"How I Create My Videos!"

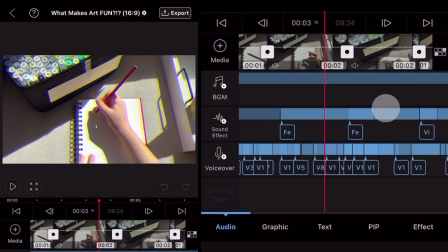[4:14]
Once I've got all my basic editing in, partial settings, transitions, and such,
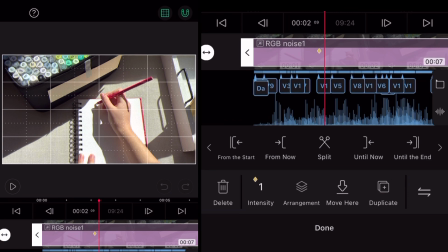[4:18]
I start to hone in on the little details, voiceover, music, especially the intros.
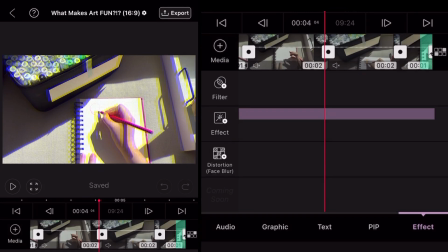[4:23]
More often than not, I pretty much have the intros finished before I've even really finished condensing the footage, because introductions are very important to me.
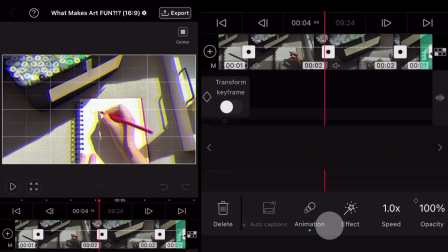[4:32]
It's that elevator pitch. In this example of an intro, I use a tremble animation and some chromatic aberration, some zooming in and zooming out in
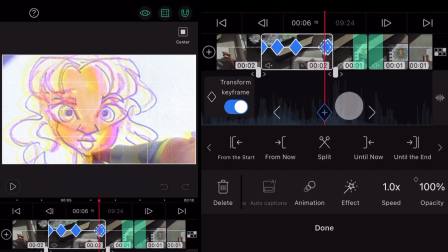[4:40]
the footage, a bunch of voiceover all overlaid over each other to create this sense of intensity to go with the theme in the video.
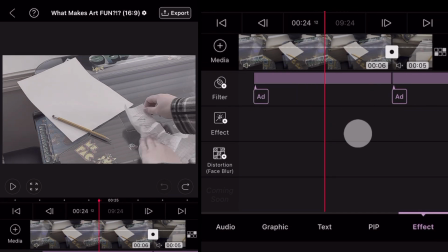[4:47]
And I also have this part where I talk about going back to the past in this footage,
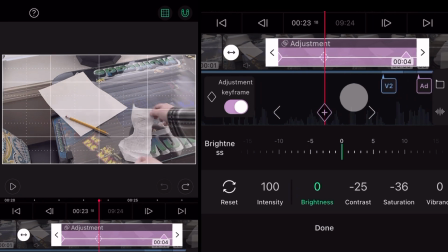[4:52]
and I use some settings to zoom in and turn it to grayscale to reflect that.
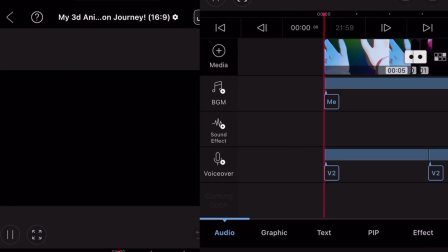[4:57]
So everything you're going to see following this is a lot of examples taken out where I use editing to help communicate the story.
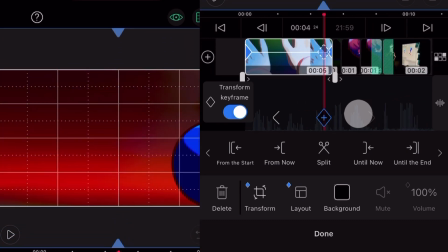[5:06]
For this, I tease an animation that I had done. So I start to zoom in on it so you can't fully see it, reverse the footage,
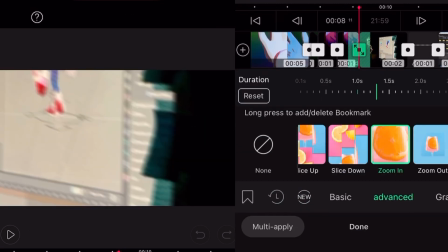[5:13]
use a zoom in transition to kind of just kickstart that intro, kickstart that title for the video.
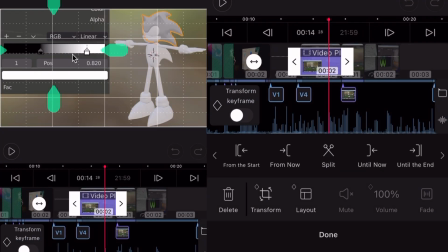[5:21]
This video project taught me some skills when I had to make lemonade with some of this footage.
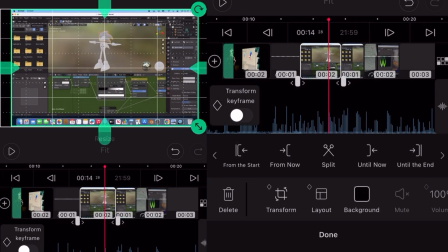[5:25]
Here's the original shot that we see here. A lot of information, doesn't really communicate anything very well.
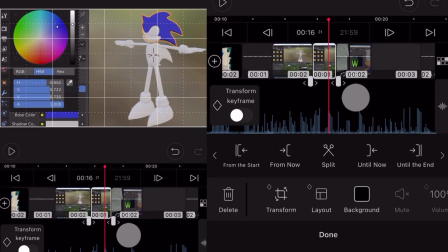[5:33]
I had to zoom in this footage, duplicate the footage,
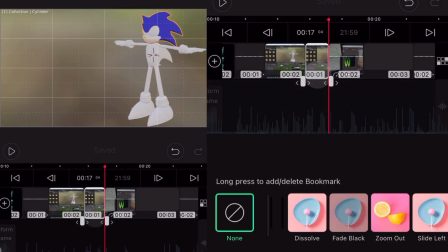[5:36]
and zoom some other items in so you could see that I was changing the color of the character in the footage and adjusting the toon shading to it.
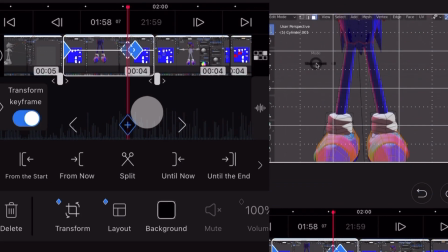[5:44]
And you'll soon see more examples of that.
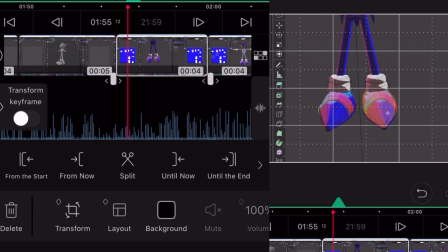[5:46]
In fact, this technique is how I'm showing you the editing right now, since the editing software I use is VLLO on the iPhone, so everything's shot vertically,
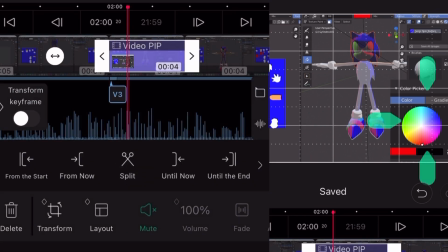[5:54]
not YouTube horizontal style, so I had to get pretty creative with even the editing for how I edit videos.
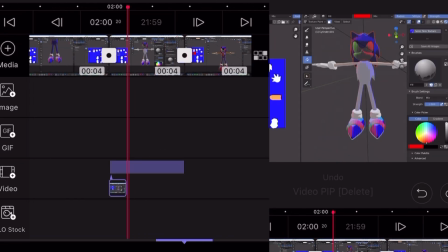[6:01]
But in this footage example, where I had to duplicate the footage and make the color picker bigger so you could see that I was making his shoes red.
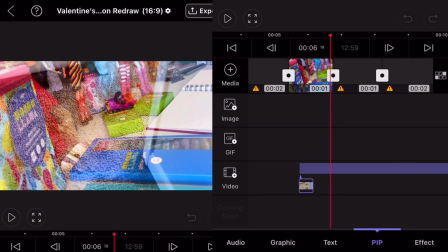[6:08]
And then for this intro, while I couldn't recover all the footage,
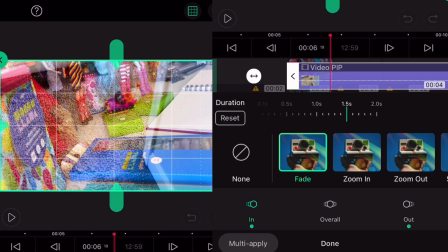[6:11]
I can still give an example of how I did this neat effect of overlaying the footage on top of other footage.
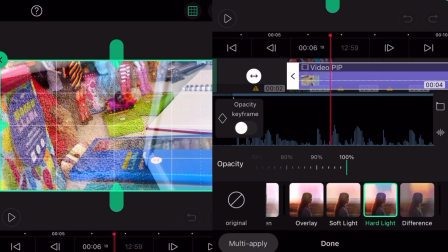[6:18]
I used a blending mode, set it to hard light at 100%,
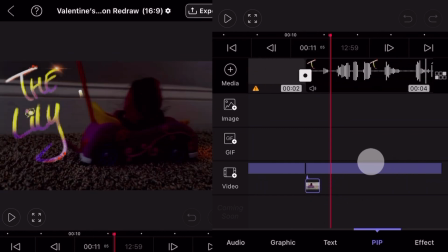[6:21]
and overlaid it over the original footage to make it look like a car was somehow driving over my intro and my footage.
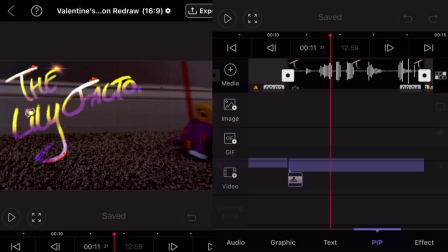[6:28]
Some editing tricks happen by accident too.
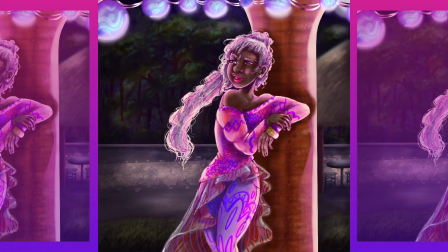[6:31]
In this footage here, you see how I have the duplicates of the drawing to the left and the right to give it a bit of a background. I was trying to recreate that in this footage,
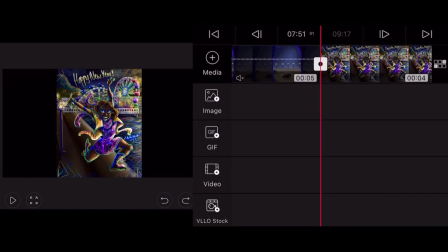[6:38]
but that happened. So for that New Year video, I was trying to give an interesting background in the footage,
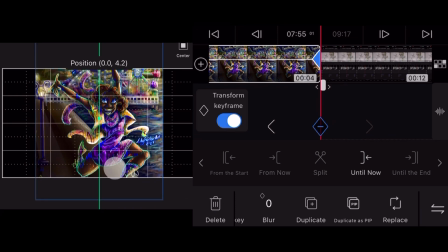[6:44]
but before I did that, I zoomed in on the drawing to try and make it look interesting,
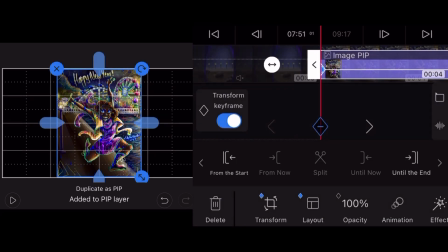[6:49]
but it still wasn't interesting to me, so I duplicated the footage twice and shifted the duplicates to the left and to the right and lightened their opacity to create this background, right?
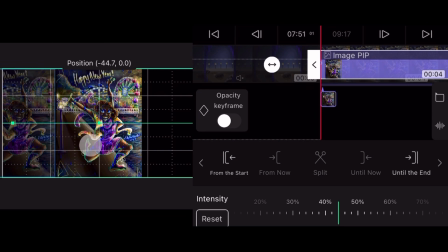[7:01]
Well, I never turned off the keyframe that was zooming the footage in. So what happens is I hit play and the footage was being told to return to its original location and zoom in all at the same time.
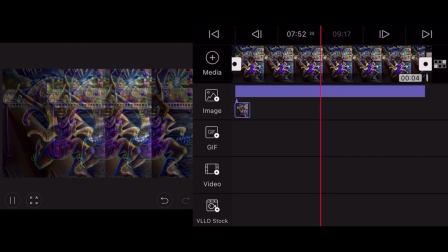[7:15]
And now that I've talked about some editing, I'm going to talk about Easter eggs.
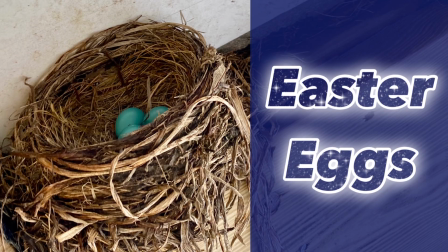[7:20]
These are the things I do to keep myself entertained when filming and editing.
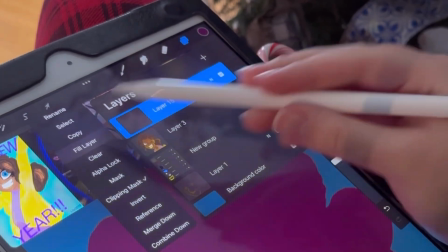[7:24]
For the New Year drawing video, this was in December, so I stuffed a little candy cane to the side where my pencil would be held in my iPad case.
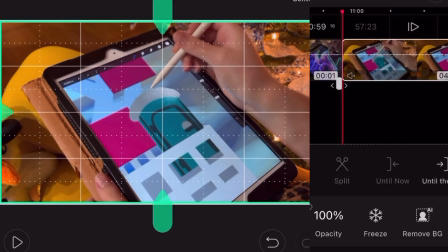[7:32]
And then the next day of filming, wait a second, what is that? Wait, what's that, freeze frame?
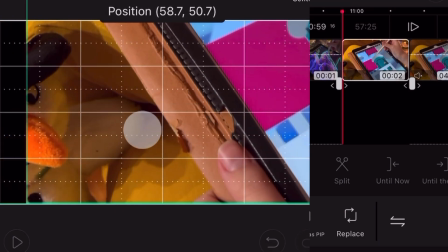[7:37]
Hang on, zoom in. Oh, what's that little thing there?
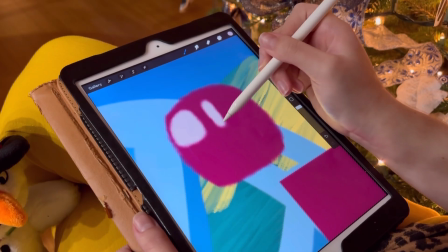[7:42]
Yeah, so for the next round of footage for that New Year drawing, this little guy makes an appearance multiple times in the footage.
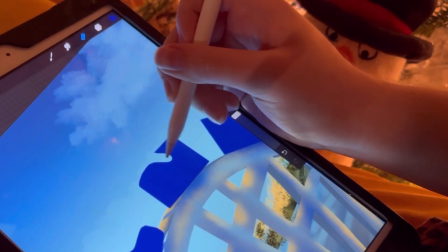[7:50]
And he kind of has a creepy face, which was part of the fun of that.
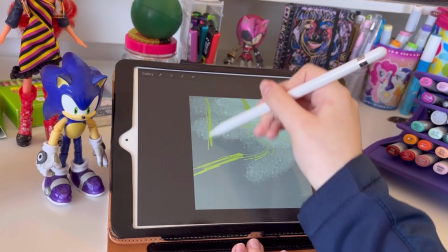[7:54]
Now in the submerged video, you might notice I leave some intentional wide shots throughout the video.
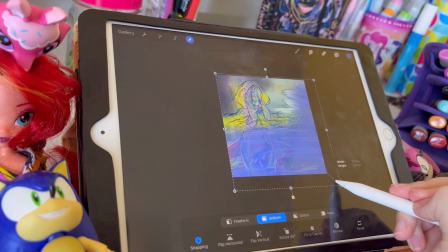[8:00]
Every time there's a wide shot, the things on my desk, well,
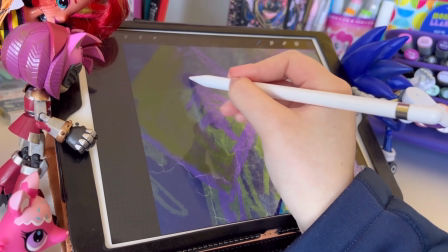[8:04]
they're different than they were before, because while my editing may be making you look at what I'm drawing, you never know how I change the background,
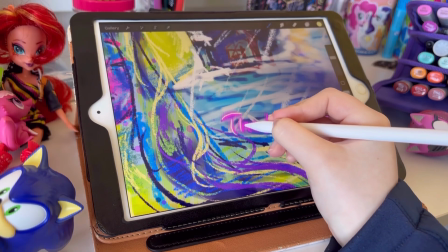[8:12]
so start paying attention.
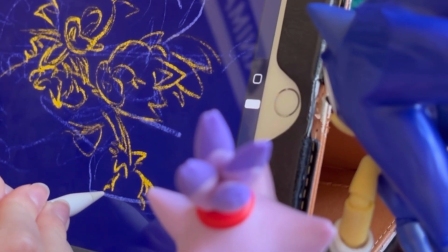[8:14]
Like for this video, I'm drawing Sonic and Blaze, which the figures are actually looking at me drawing them, and at some point are posed exactly like how I'm drawing them.